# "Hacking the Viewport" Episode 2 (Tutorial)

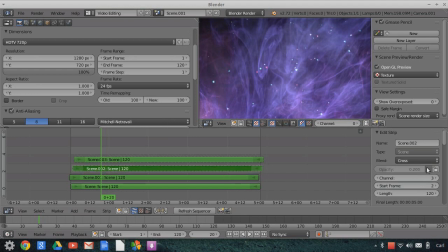[82:33]
If I turn this off and then I turn the next one off and I turn the next one off, you can see how sharp this is. Right? And this is something close to the camera that's moving. So I'll turn them on now. So the second one, turn it on. Next one, turn it on. You can see how it's starting to blur, right?
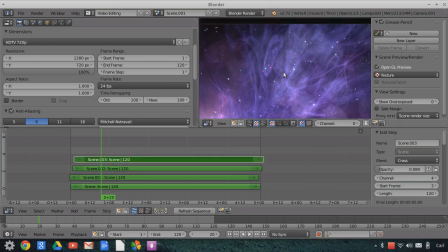[82:52]
And I turn the next one on. Now, the only things that are going to blur are the things that are moving close to the camera.
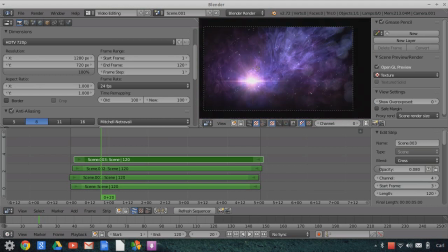[82:57]
Things that are far away in space are going to be pretty clear, just like real motion blur. Things that aren't moving are sharp. Things that are moving have blur in the direction in which they're moving, okay? So poor man's motion blur interpolation, right? Like I said, I could have rendered this directly from the viewport if I wanted to.
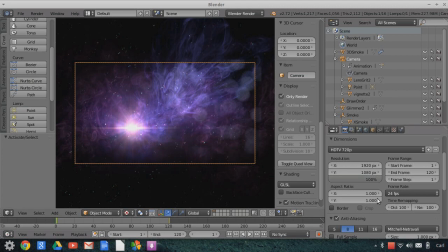[83:15]
I could just click on the video render, set my output, render this whatever resolution I want. But we're going to one-up it, okay? We're going to go one step further. So back to the video editor. I'm going to now do some color grading.
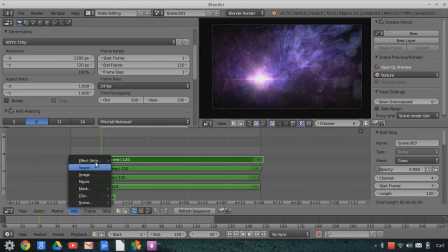[83:27]
So I'll add here an effect strip, and we'll add an adjustment layer. And you could render it right now if you want without adding this in. But we're just going to, you know, use the tools we have available to us. So adjustment layer, we're going to come down here. I'm going to take some of the saturation out, 0.9.
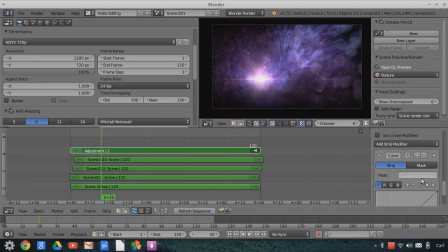[83:47]
And we're going to add a curves adjustment. And I told you at the beginning of this, you never want to have absolute black. And we do have some absolute black in there, especially with the vignette added in. So I'm going to click on the darks end on the color curve and bump it up a couple steps so it'll get more of a gray color.
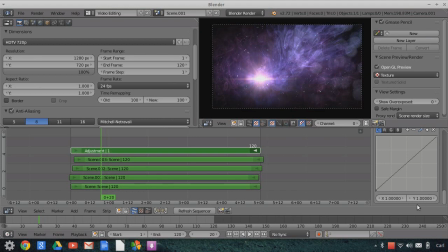[84:04]
I'm going to click on the highs. We don't want absolute white either. I'm going to step it back just one. I'm going to go to the blues, and I'm going to ever so subtly bump up the low end, only a little bit. I'm going to go to the high end and bring it down below the natural curve.
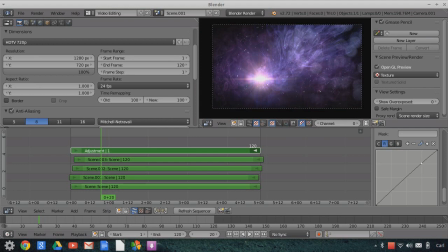[84:21]
I'm going to go to the reds, and I'm going to do the opposite. I'm going to bump up the top end. I'm going to go to the lows, I'm going to bump down the low end. So things that are black are going to have a little bit more blue tint. Things that are bright are going to have a little bit more of a red contrast tint.
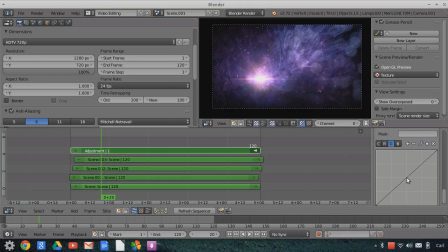[84:35]
Then I'll go to the greens, and it'll bring up the middles of the greens. Just a little touch like that. Okay. So mid-tones will be a little bit green. High tones will be a little red. Low tones will be a little bit blue. I'm going to go to the outside edges on the green.
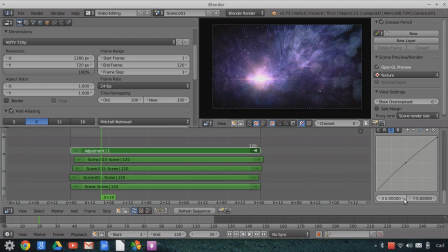[84:50]
I'm going to bump them down a couple. So it really brings out the blues and the reds a little bit more. Bring up my greens a little bit more in the middle. Ever so slightly, okay? Then I'll go to my color, the main one here, the luminance.
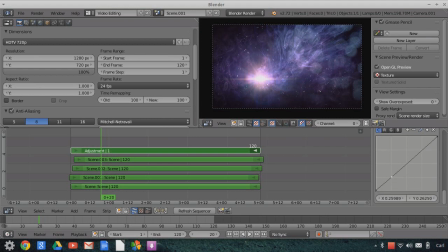[85:06]
And we'll add the slightest amount of contrast, just a tiny, tiny bit. So it makes it look like our dynamic range is a little bit further than what it really is.
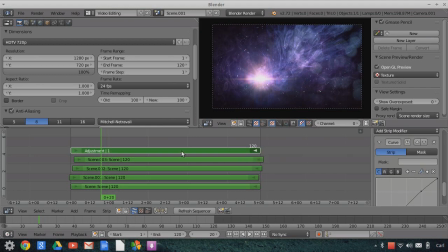[85:18]
We're faking it, okay? So to see what it is, if I turn this adjustment layer off, you'll see what it was and what it is now. A little bit more dynamic. A little bit more dynamic. Okay, that's what color grading does, is it gets us to set the tone exactly right. And you know what? I'm going to bring my...
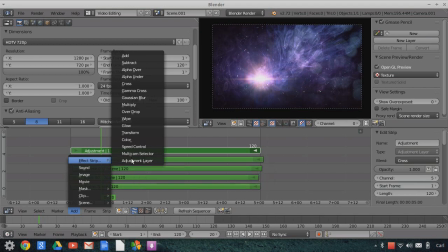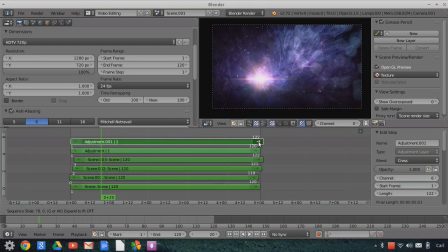[85:41]
saturation back. So I'm going to add another adjustment layer above this. And what it will do is it'll apply to everything below it. And I'm just going to hit the saturation, bump it up to 1.2, and it'll make all these colors that we just created pop out even more.
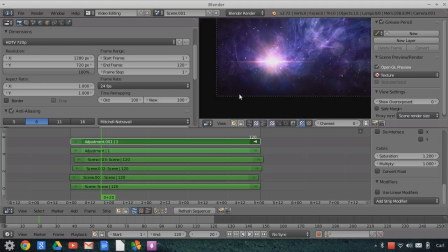[85:56]
Okay. So if you look close, we don't have an absolute black in there. Okay. That's good.
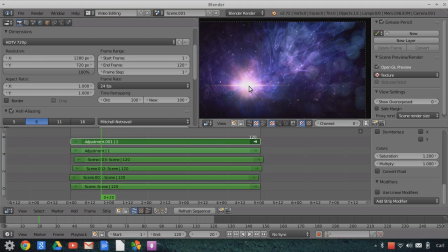[86:00]
We don't want absolute black. We don't have an absolute white in there either. Okay. And that actually generates the essence of a wider dynamic range, even though there isn't one.
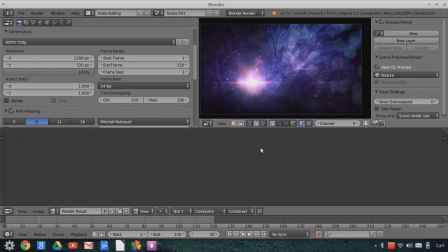[86:10]
Now we're ready to go. We can render from this point. And it's been sitting on this frame, so if I hit the OpenGL render button, you'll see it renders super quick.
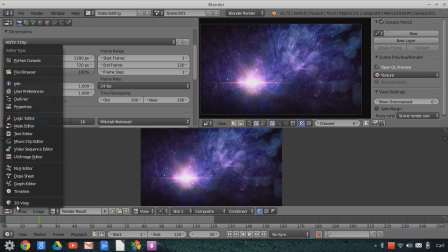[86:18]
Now, you can see what the render time will be. Excuse me for a second.
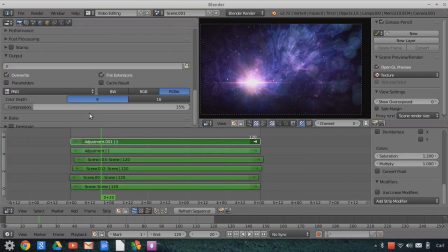[86:24]
If I set my output, set it to AVI JPEG,
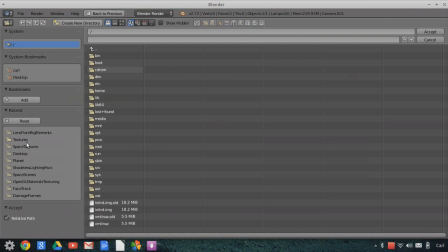[86:28]
and we'll go to my space textures, and we'll call this test.
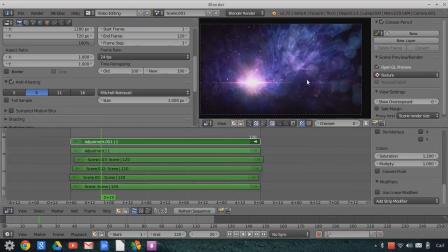[86:36]
So I've got my render settings set there. If I start to render this, you'll see how slow it's become.